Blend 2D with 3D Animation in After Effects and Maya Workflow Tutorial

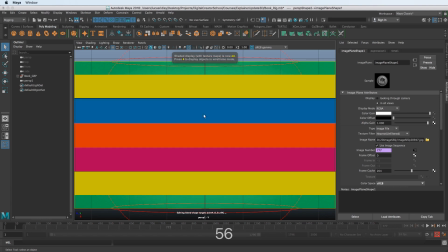8:14 So I'm gonna hit 5 to bring back, or sorry, 6 with textures. And I'm just gonna toggle this. So it looks like we might need to basically just adjust the camera until it matches with the background. So I'm gonna toggle between 4 and 6. The other thing we can use, there's a little grid system up here.
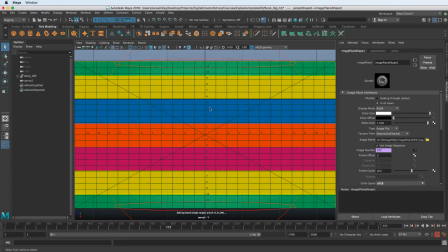8:34 So we can see if we toggle that off.
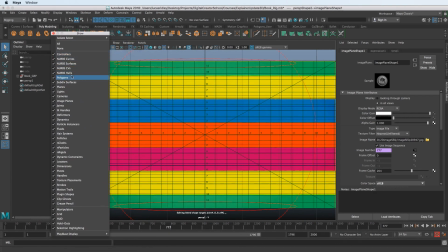8:39 Let me tear this off and turn on and off the polygons because we're seeing the wireframe of the book.
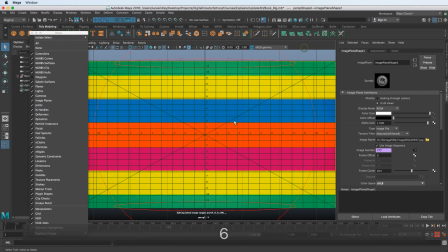8:47 So I could actually just say 6 and then use this to toggle everything. So it looks pretty darn close, right? Like that was super quick. That took like, you know, a few minutes. And now we've already matched up the files, the image sequence of the 2D image with the 3D object.
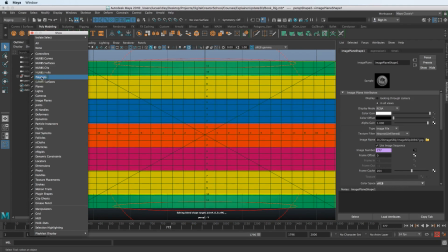9:05 So we just needed to match on that one frame, and then we can animate this book from this point forward in any way that we want that will make sense with the 2D animation.
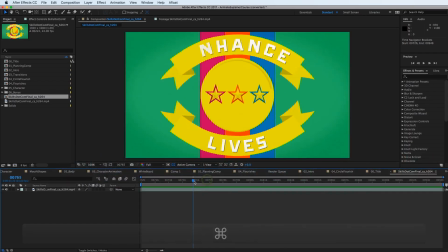9:15 So in the 2D animation, we basically have it rotate in and then it zooms away.
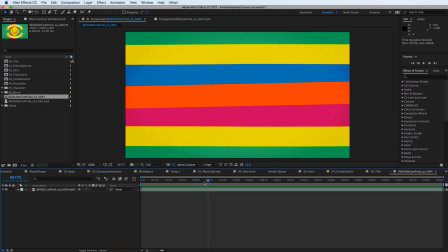9:22 So that's kind of like a nice smooth transition. We could keep rotating it because we're going from right to left rotation. So maybe we could even keep rotating it, but it does have this little pause here.
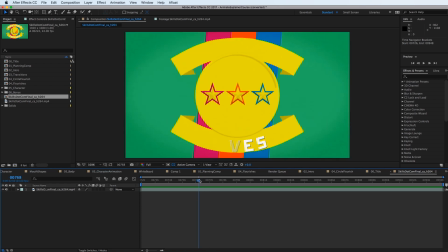9:33 So it'd kind of get hitched. It'd be a little hitch there. So there's a little bit of a settle. So it makes sense that, you know, I ended up doing a zoom out.
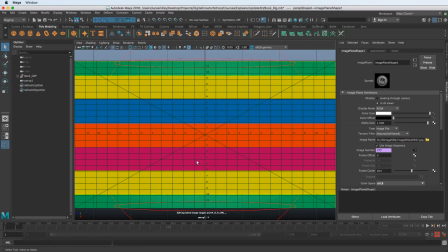9:42 That's just kind of the easiest transition there. And so when we jump back into Maya, I'm not gonna go through the whole process of animating this, but I'm gonna go to a 2-up view just to kind of give you a quick view of what that might be like.
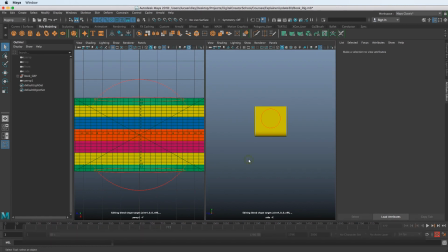9:57 I'll do a 2 pane side by side. and then choose perspective here. And so you can even see the image plane back here that we're matching to, and this is where the book is in 3D space. So have fun with this. Try to recreate it.
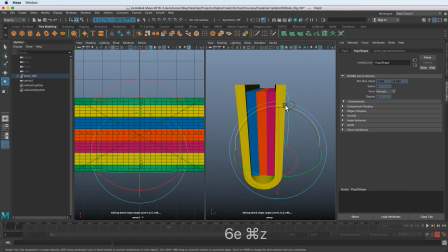10:14 I rigged the book, and it's pretty basic rig, but you can actually, if you're an enrolled student, you can download these project files. I encourage you to actually try this, try to recreate this for yourself. So basically what you're going to do is, frame 777 is what we're matching to.
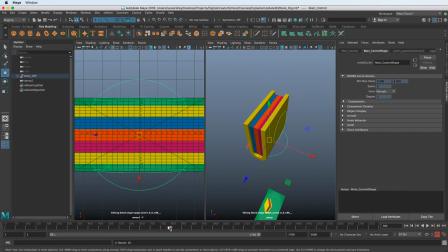10:33 And you can basically from this point forward, ignore the image plane. So we could even say show and turn off the image plane here. And I'm going to turn off the grid that we turned on to try to line it up. And I'm also going to turn off the NURBS curves here because we're not going to see that in the render. And I'm going to turn on the film gate so we can see what the film gate is.
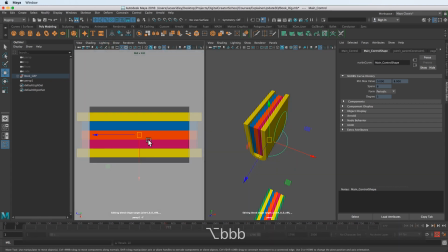10:53 And then I'm going to turn off the grid so we can kind of get an idea. And I'm just hitting Alt-B to change the background color.
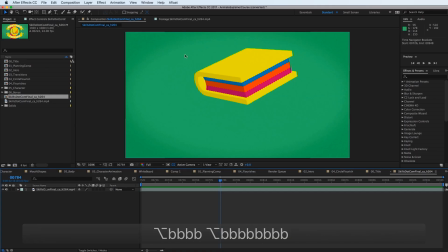11:01 We could also bring in a plane that's green colored like this if we really wanted it, kind of one for one it.
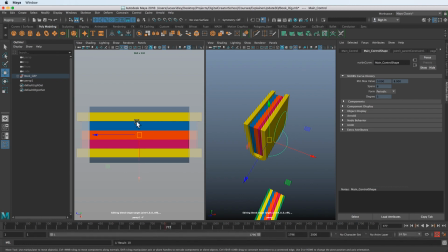11:09 But when I created this, I just did rendered an alpha channel. So I just brought this without a background from Maya and used the background in After Effects because it was 2D. It's not like there was any shadows or anything on it. And if you wanted to, I don't think I did.
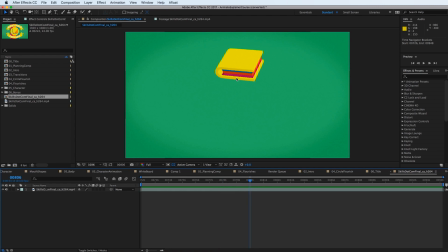11:25 You could fake a shadow here is really what I should have done because you don't anticipate it hitting anything here. This is one way I would improve this is to add a ground shadow. And I would just fake that using masks in After Effects.
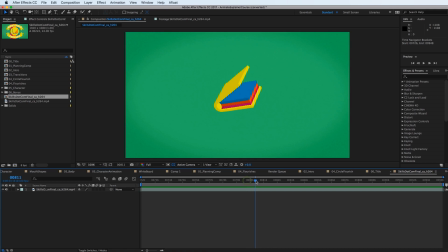11:41 And the shadow would be bigger here and then it gets to the size of the book here, just to give it something to sit on here and make a little more sense.
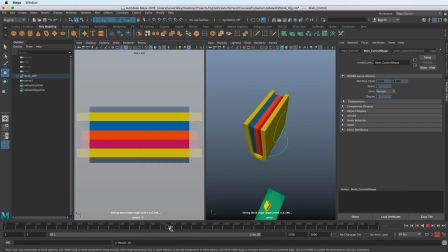11:52 But so how would it move forward from this point in Maya to get there is, go forward however far you want to. I'm also gonna, now that we know where the animation is gonna be, I'm gonna definitely bring this way down so when I'm scrubbing in the timeline, it's a lot easier to see kind of what we're doing.
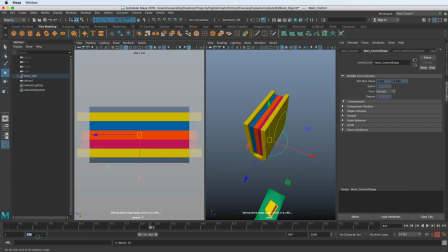12:10 I'm going to start from that first frame here. And then let's just pull this back and we can just start animating this thing however we want.